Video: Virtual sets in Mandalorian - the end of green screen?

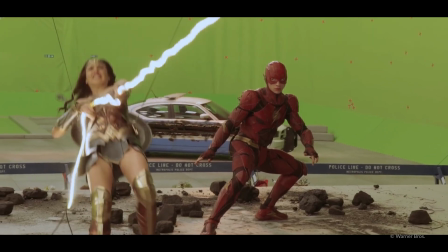(0:04)
Green is the color of visual effects. For a long time now,
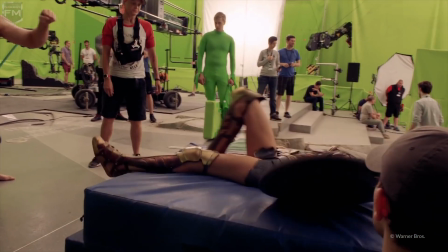(0:10)
green screen has been and is the main tool for creating some spectacular shots and placing actors in some fantastic scenes.
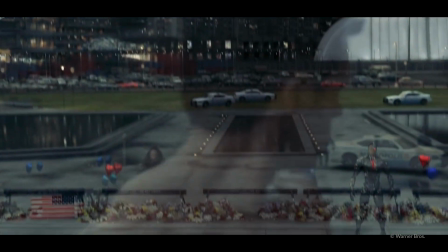(0:19)
But recently, with technology advancements, something new started to be used, replacing green and blue screens.
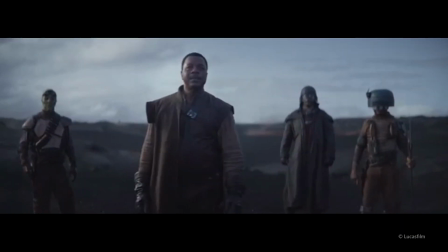(0:28)
Virtual sets.
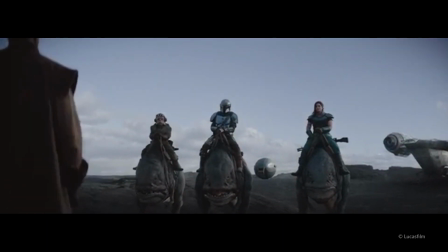(0:29)
And I'd like to tell you a bit more about this technology and how it was used in the production of the Mandalorian.
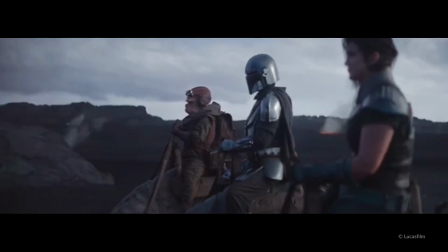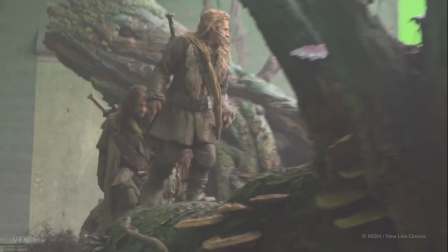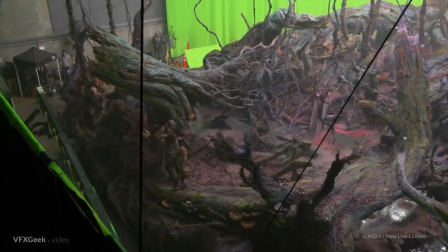(0:51)
Well-prepared green or blue screen shots are today an easy way of replacing backgrounds and creating set extensions.
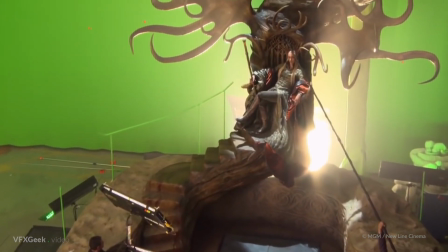(1:01)
It's a proven technique that can deliver amazing results. But it also has some weak points.
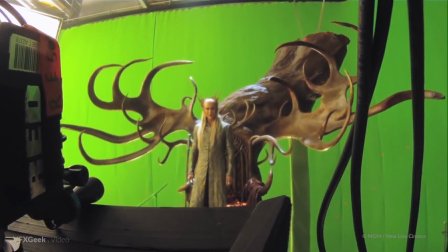(1:08)
First of all, you have to very carefully prepare lighting on set, especially if you're shooting in studio,
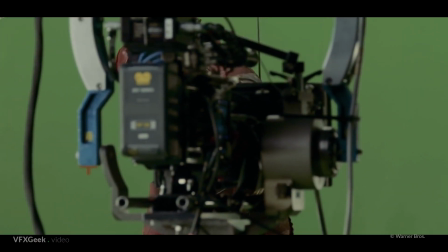(1:15)
to match the light of your final scene in order to achieve believable results.
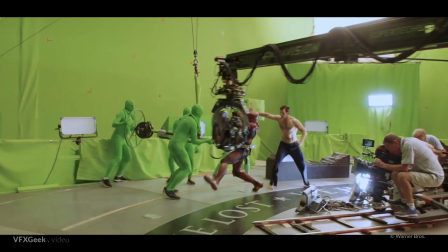(1:21)
That can sometimes require changing the light setup from shot to shot
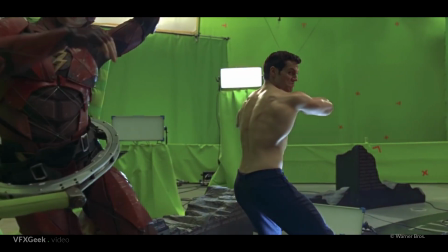(1:26)
or have the light sources visible and interfering with foreground elements.
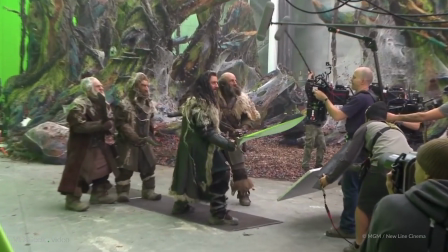(1:33)
Green screen also casts a lot of green spill on the actors.
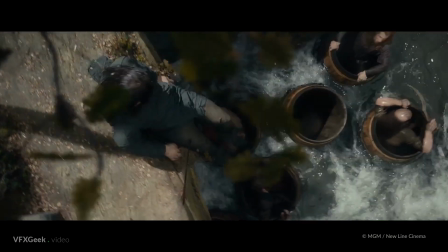(1:37)
Then, it all requires, of course, good compositing to seamlessly blend the footage with a new background.
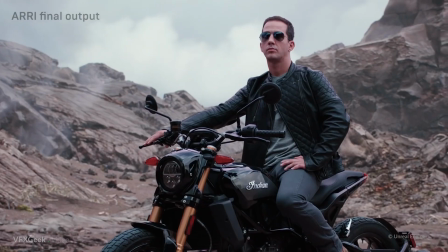(1:49)
Recently, however, a new solution gains popularity, which requires almost no post-production.
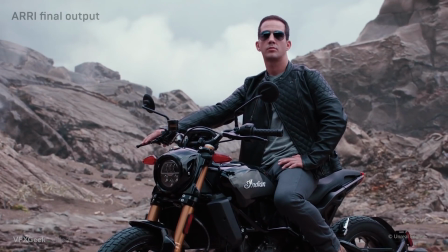(1:56)
The whole process is finalized on set.
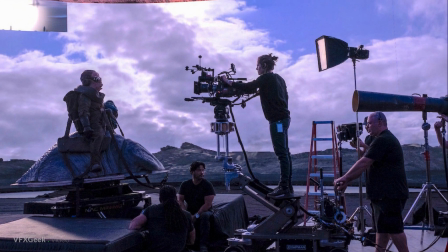(2:00)
I'm talking about virtual sets, which have been extensively used for the Star Wars Mandalorian series.
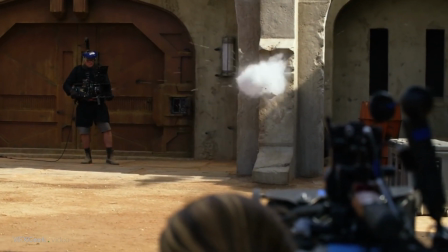(2:09)
In this case, since there's real things on the set, we have real cameras and real people.
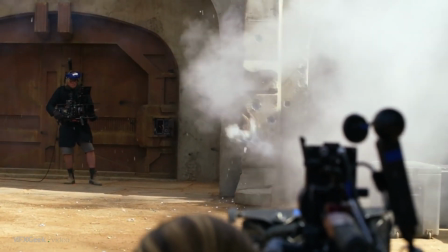(2:14)
The sets are bigger than they were on Jungle Book, but it's essentially the same formula. And now instead of having a green screen, they have to move around in light, which took forever.
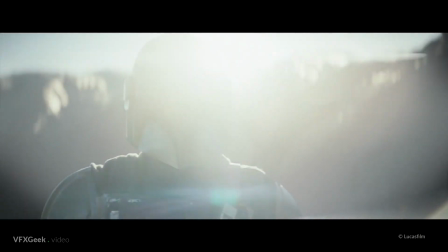(2:21)
And that was really the frustration that led to these innovations, which was how could we do that without green screens next time? And so that led to you have a green stage,
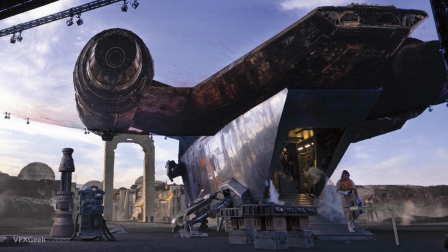(2:30)
you have pre-lit green areas that you could exposed and then it turned into these video walls
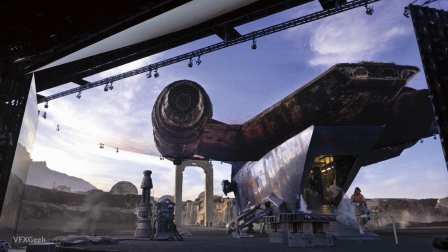(2:37)
where you could have green just behind the actor and then interactive light which we used on Jungle Book also for shadows and things on the characters. We took all the technology that I've been messing around with from all those other projects and applying it to a very specific application that would work for this.
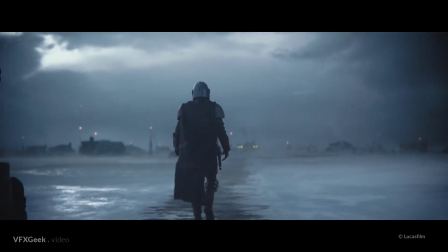(2:54)
This is an example of a virtual set shot. How does it work? the whole set is surrounded with a huge
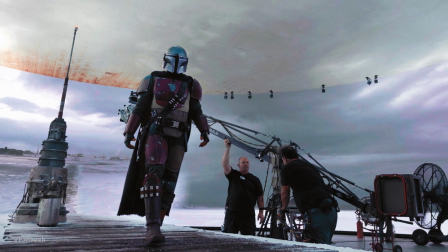(3:02)
LED screen which is displaying a prepared earlier background.
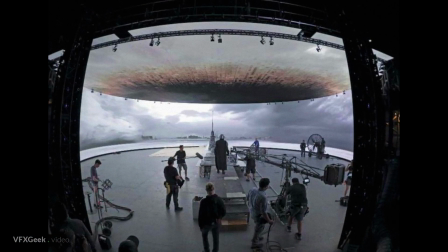(3:08)
There's even a screen above the actors to simulate sky.
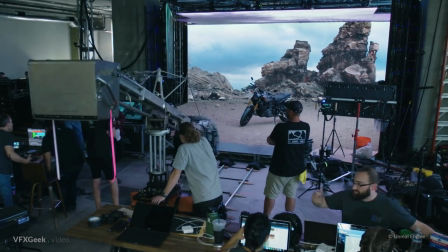(3:14)
But what's more interesting is that the camera movement is being tracked live and the background is
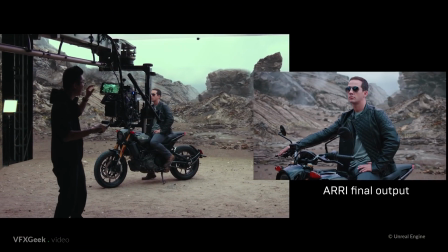(3:22)
changing real-time to simulate parallax effect which would happen while moving a camera in real environment.
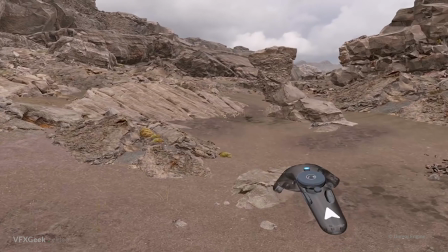(3:33)
That was possible thanks to using Unreal Game Engine.
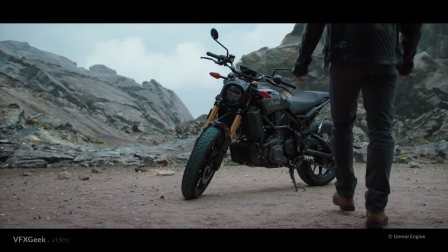(3:38)
Unreal, together with Lux Machina Studio, recently presented a case study of this technique.
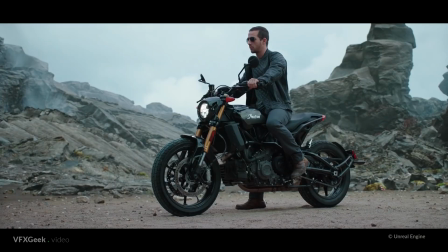(3:47)
A huge benefit of this method is that the screens provide lighting and often no additional light sources are needed.
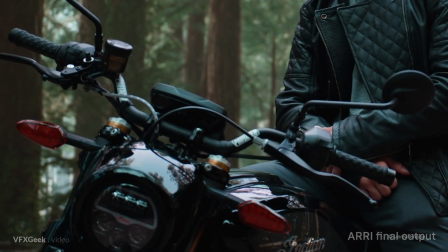(3:57)
You get beautiful, kind of natural light and reflections of the environment.